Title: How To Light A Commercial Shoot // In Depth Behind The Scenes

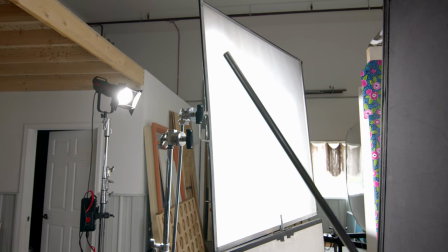504s
That actually would have been preferred, but we happened to have the bead board on set, so we used it just to block some of the spill that we had going on,
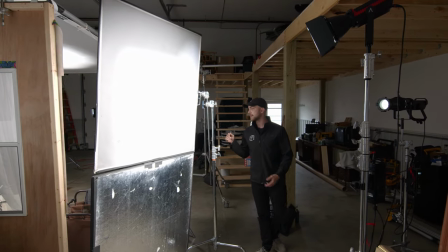511s
because it was casting some heavy light onto the sink and the washing machine.
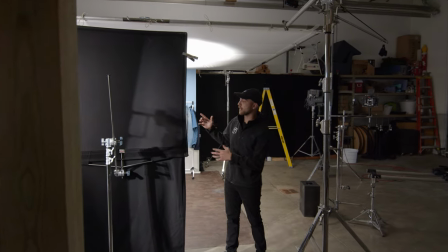517s
So follow me, let's go over here. And I'll just quickly note, we've got a 4x4 frame with a skirt on it set up right over here.
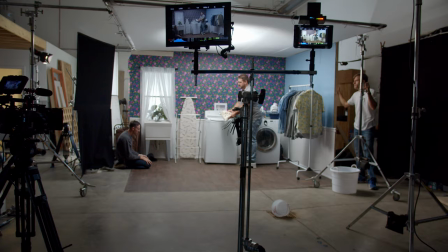526s
Once again, just to kill some of that spill that we had from our key light, it was casting just a little bit of hard light onto our scene.
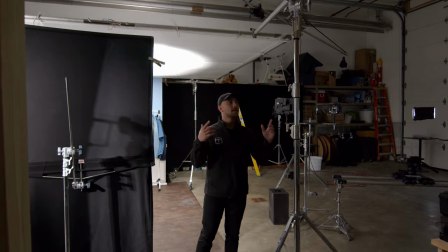533s
And since we're over here, let's go ahead and talk about this combo stand,
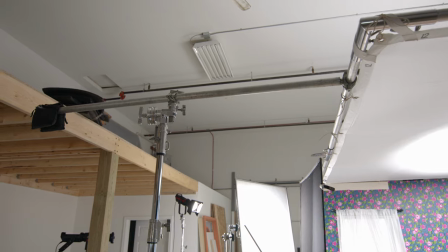537s
because it's doing something that we don't usually do with combo stands in conjunction with 12x12 frames.
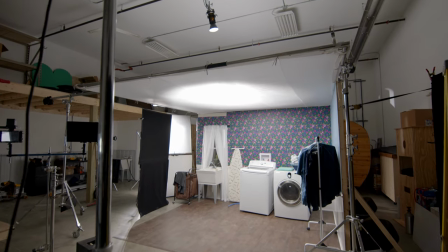543s
Usually we'd have one combo stand on one side of the frame and then another combo stand on the other.
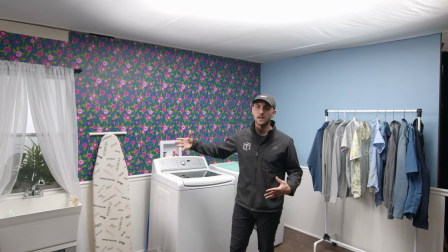548s
But with the way that the frame was composed and this, just the way we had to kind of work with our set, it worked better to kind of offset our combo stands on either side.
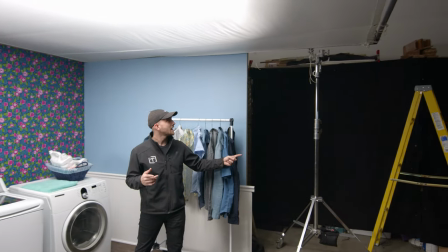557s
We've got one over here, kind of off to the side, actually holding it up with a Cardellini,
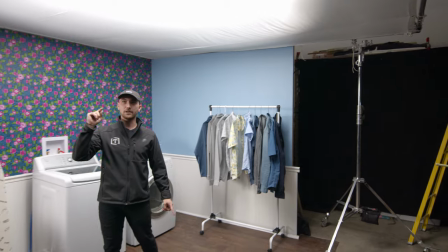561s
and then another one over here that we were actually having to boom with a speed rail and some big bends.
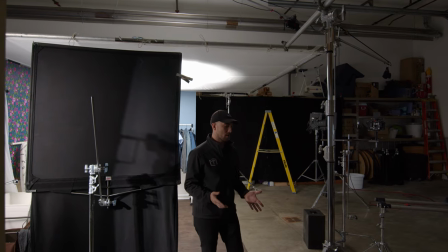568s
We had to do it this way because we had one of our combo stand legs actually in the frame of our shot originally.
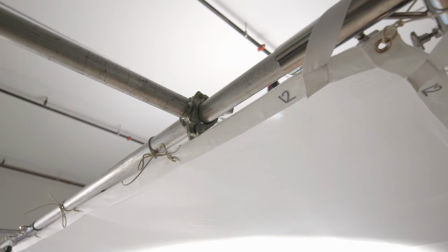575s
So we had to boom it out a little bit, but the rest of the frame is actually being supported on the flats.
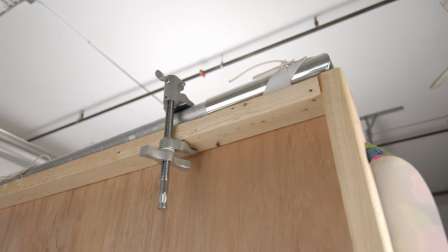583s
And we've secured them on either side with cartellinis, so they're clenched on, they're really good, so they won't go anywhere.
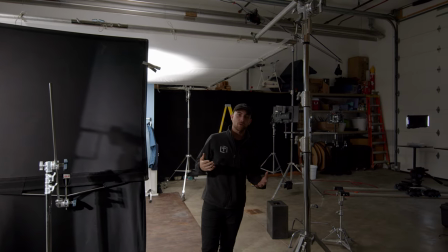588s
This isn't a traditional way we'd set up a 12 by 12 frame, but it worked in this situation.
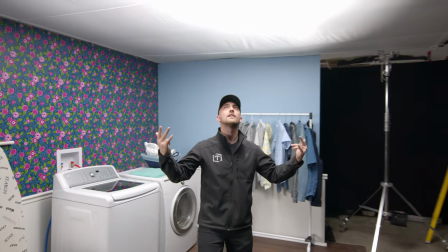594s
Let's go inside. Let's go inside and get hit with this wonderful ambient fill here. So yes, this is kind of our main ambient source.
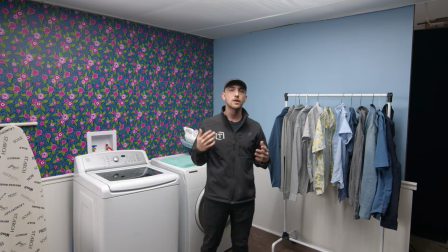603s
We've got it illuminated with a 300D Mark II as well.
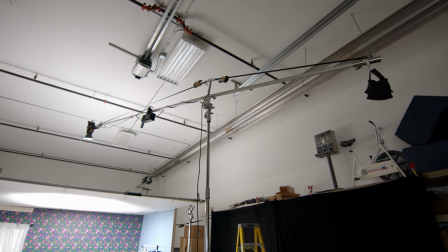607s
And we're using a really big menace arm for this that allows us to boom the light out really, really far.
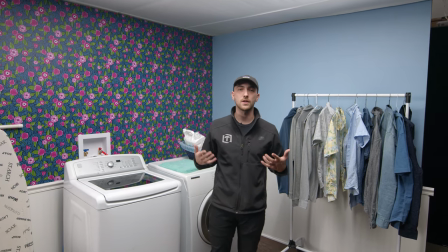615s
When we're in a space like this where we don't have an overhead grid, menace arms and goal posts work really well.
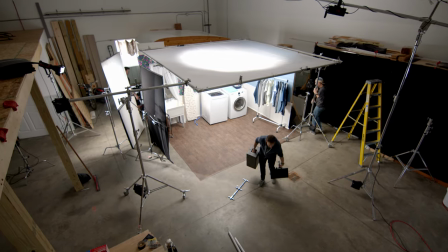622s
In this case, we did go for the menace arm, which worked great. This is the silent grid at a quarter intensity for our diffusion.
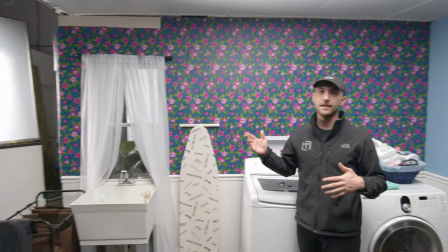630s
Now let's jump back into why we decided to place our key light where we did. It was important to us to go ahead and upstage this light.
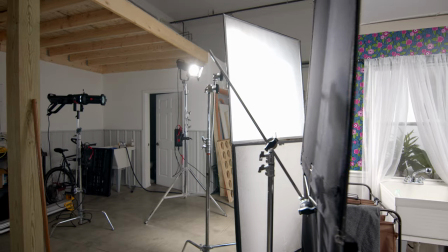638s
As you can see, this is kind of where our actor was.
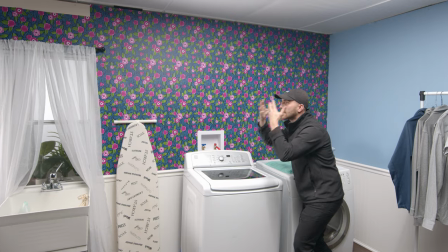641s
And when my face is pointed this direction, I'm getting hit with some really nice light that actually was kind of,
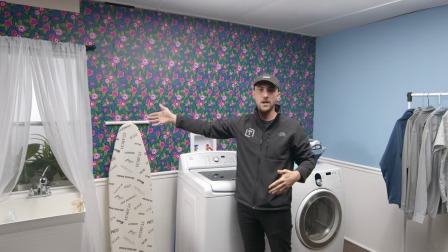648s
you know, supposed to feel like it was coming from this window, like it was motivated from that window source.
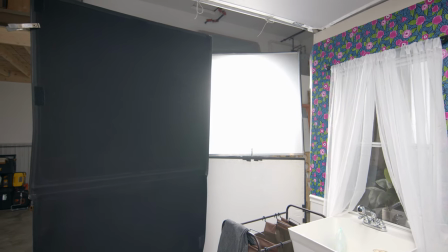654s
So I actually intended to put our key source through that window,
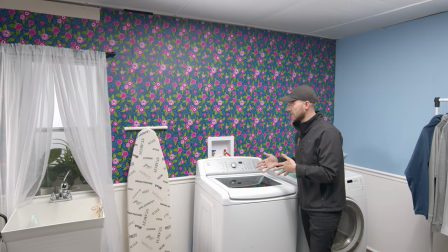658s
but with the angle of the wall and where our actor was gonna be positioned, it made for a pretty narrow little pathway for that light to travel through.
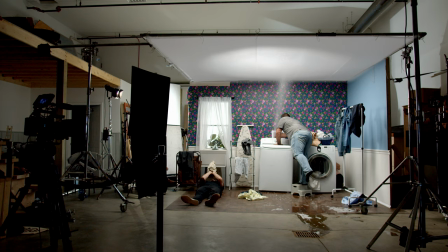666s
So we decided to kind of cheat it out from on the other side of the flat and make a big 4x4 source there.
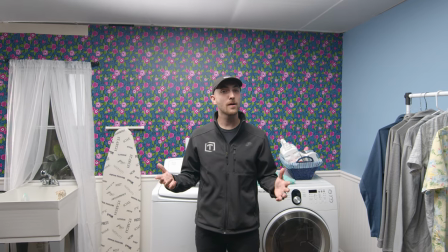673s
And that worked pretty well. All right, I think that just about wraps up the lighting breakdown for this video.
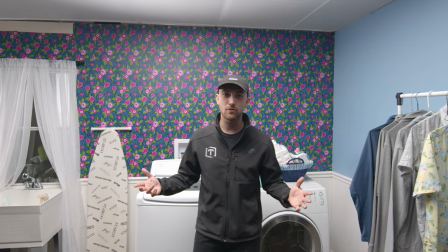678s
I'll go ahead and take over for Keenan and give you that outro. Don't forget to hit that subscribe button.
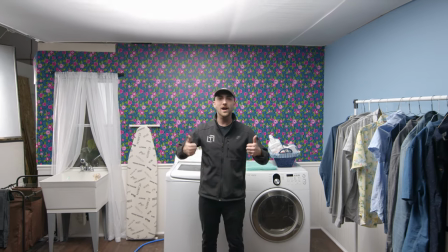683s
It really helps us out. We're on the way to 4,000. We really, really want it.
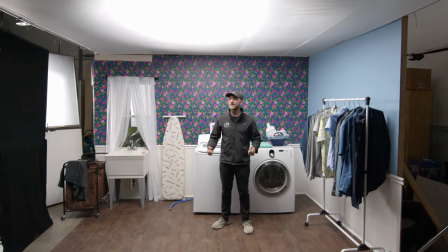688s
Help us out. Hit that like button. Get this video in all the news feeds in the world.
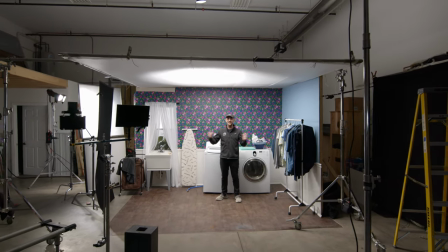693s
We would really love it. We'll talk to you later. I'm Zach with Threefold, and thanks for watching. Wow, look at this big set I'm in.
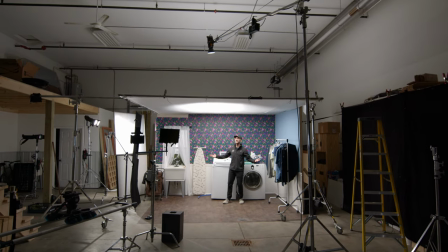700s
How'd I get in this big set? See you later.